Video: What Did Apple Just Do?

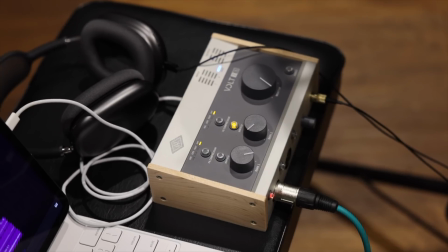249s
Never fear, I still love real instruments too.
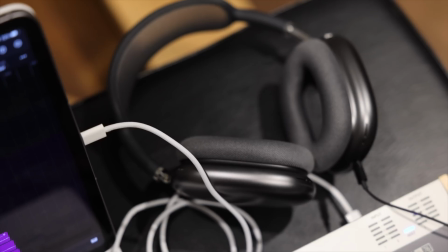252s
By connecting my UA's Volt interface, that is USB-C powered, and grabbing my headphones, I can record vocals, guitar, and bass.
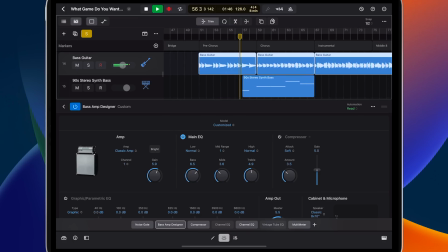260s
Starting with bass guitar, just DIing the instrument into my interface and then using Bass Amp Designer achieves a solid low-end sound,
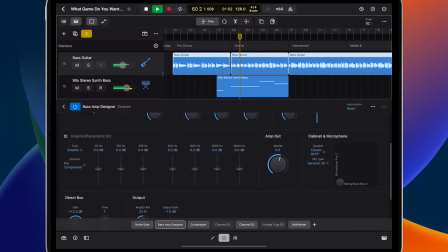268s
but I'm quickly able to expand the low end with a 90s stereo synth bass that really complements it.
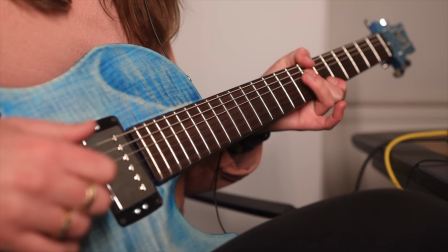274s
I write using the guitar, so I can perform a full take straight through of the rhythm part, then add layer after layer of triads and extra melodies,
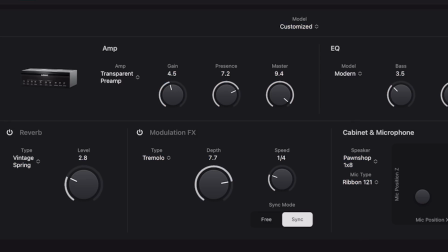282s
whilst then adding guitar amps and also making sounds I would never think of on the actual instrument in Beatbreaker.
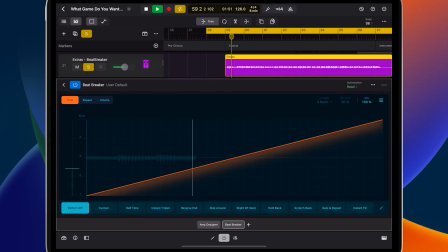289s
Take a look at this. Here's the original guitar part. Now, instant triplet sounds cool. Not quite the rhythm I want. Hold back is closer. But let's settle on skip around.
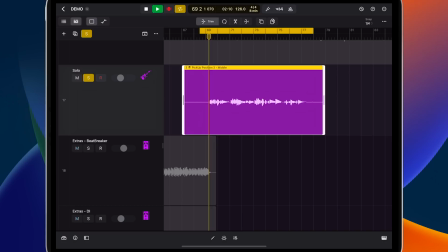306s
You could go even further with the custom setting. Before I forget, I love a short and singable guitar solo, but I can't make up my mind just yet on the tone, so I loop it whilst recording 5 times with 5 different pickups, and then can choose which one fits best in takes and folders.
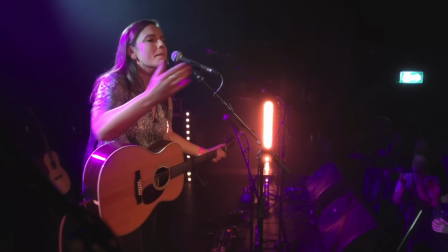325s
I have a sample of the crowd from my London live show that I know I want to add in somewhere, but first,
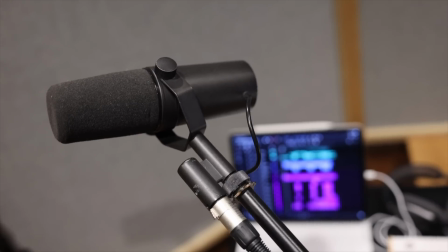331s
I'll lay down a few takes of lead vocal and then choose which delivery of each line is best.
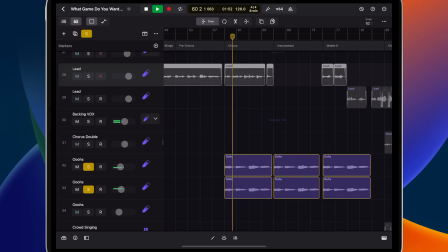336s
Then I want to add some backing vocals, oohs left and right. Here at the end of the song is the best place for this voice memo.
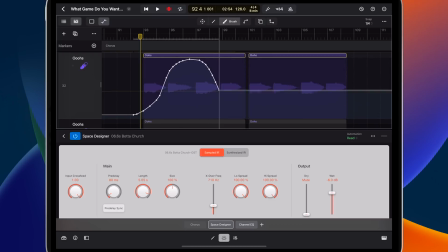346s
Let's draw in some automation. Let's add in a sampled reverb from a beautiful church in Switzerland.
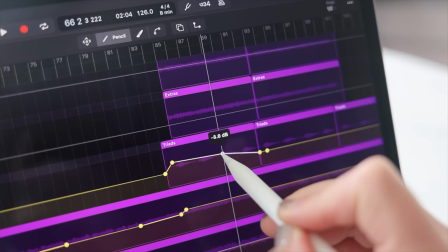359s
So here's some industry jargon. When you're changing the volumes or effects on each track, you say that you're drawing in automation.
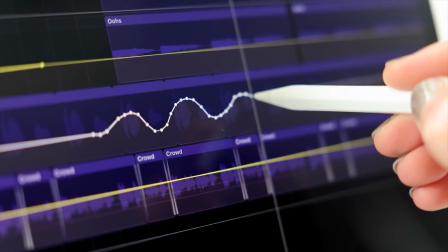366s
This has only been done with a mouse beforehand, so now you can literally draw it using the paintbrush setting.
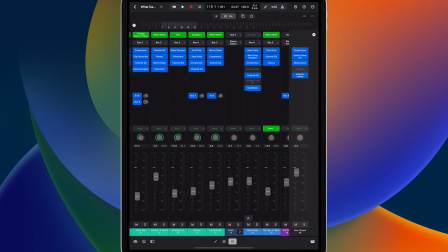373s
Mixing. Now, with all this audio, I need to mix. Even wireless, I can listen to each detail and pull the track together.
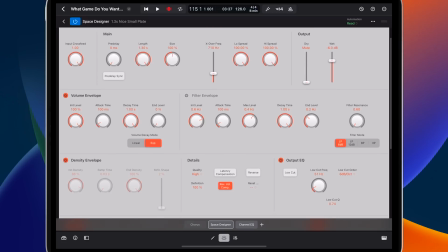381s
Draw in EQ, beef up the sounds with Fat FX. Space Designer adding room to each line and a little bit of delay to build up the crowd noise at the end.
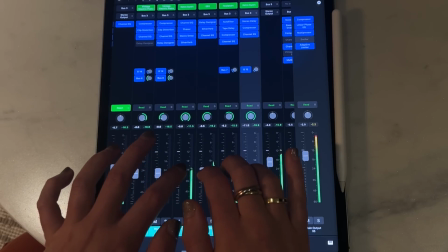389s
To feel your way with each channel is a very unique experience, just like using a giant console. Everything is now back at your fingertips. But what next? Now I've brought my song to life in Logic Pro, I need to create a lyric video. So once I'm done and mixed, I'll then export straight into Final Cut.
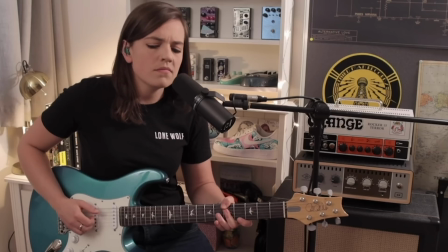407s
I enjoy every second of making videos, and without them, I wouldn't have a music career.
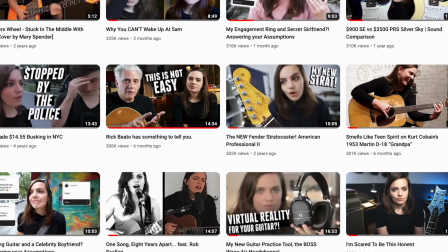413s
So now I get to jump into my videos and completely streamline my workflow.
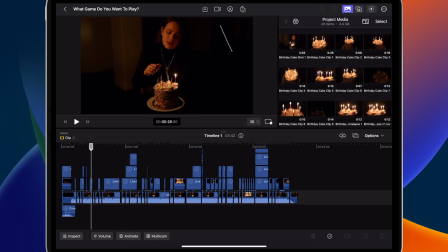418s
I can shoot, edit, and finish a film all on iPad, and you won't be able to tell the difference. I wasn't expecting this to be so comprehensive, and I got used to the touch editing experience so quickly, I don't know how to go back.
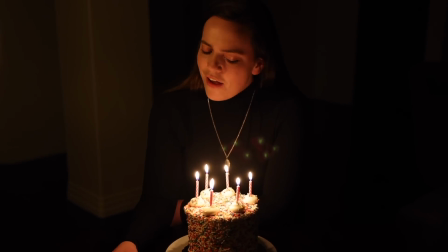432s
Inspired by the lyrics and scene setting of the song opening, I wanted a strong birthday theme,
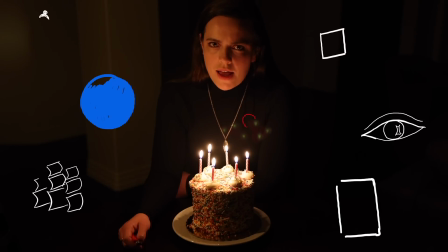437s
but I knew I wanted to leave space in the frame to take advantage of the live drawing component.
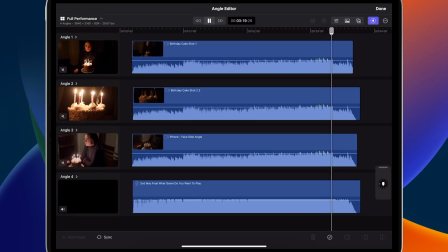442s
Then, for continuity purposes, I needed to capture my performance in one take, so the 4-angle multicam feature came in very handy. I filmed a number of extra shots of the cake and candles to hold attention,
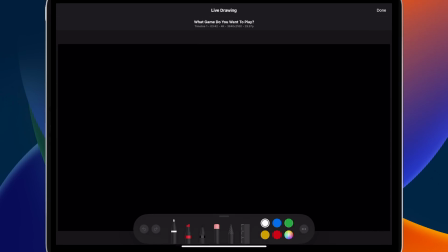455s
but then the dark background lent itself really well to being written and drawn over.
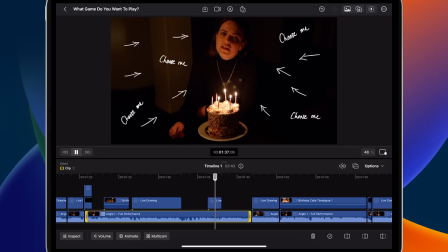459s
I love making videos where you might not catch absolutely everything the first time round, but without being too busy.
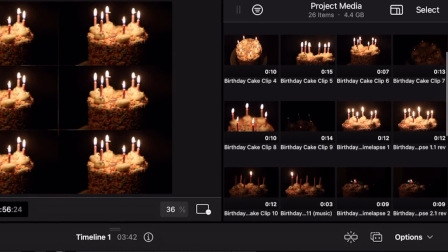466s
Previewing and scanning through the clips in the project media is super handy for adding the B-roll over top.
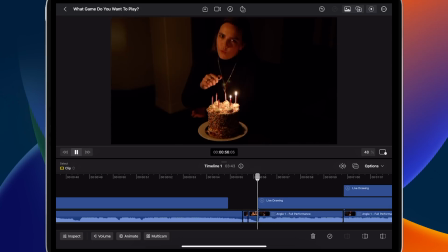472s
Then, to break up the main shot and tie in with the claps, I wanted to add the iPhone angles, but put them in black and white.
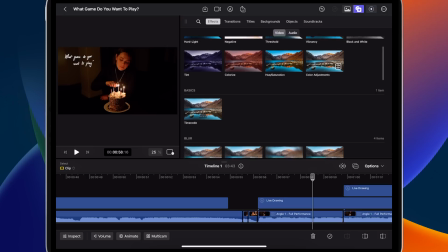478s
Again, very easy to drag from effects, where you can also find transitions, titles, and backgrounds.
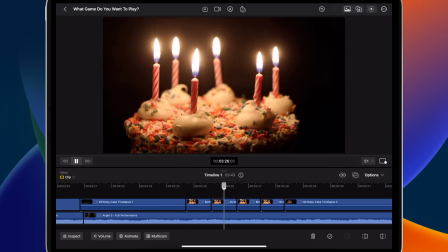483s
Then, naturally, I wanted the candles to dance, so the reverse playback feature over here in the inspector is very convenient.
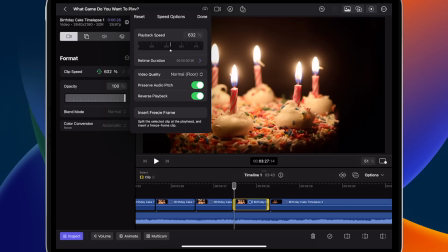492s
It's also where you find the crop tools, which was how I got this layered effect.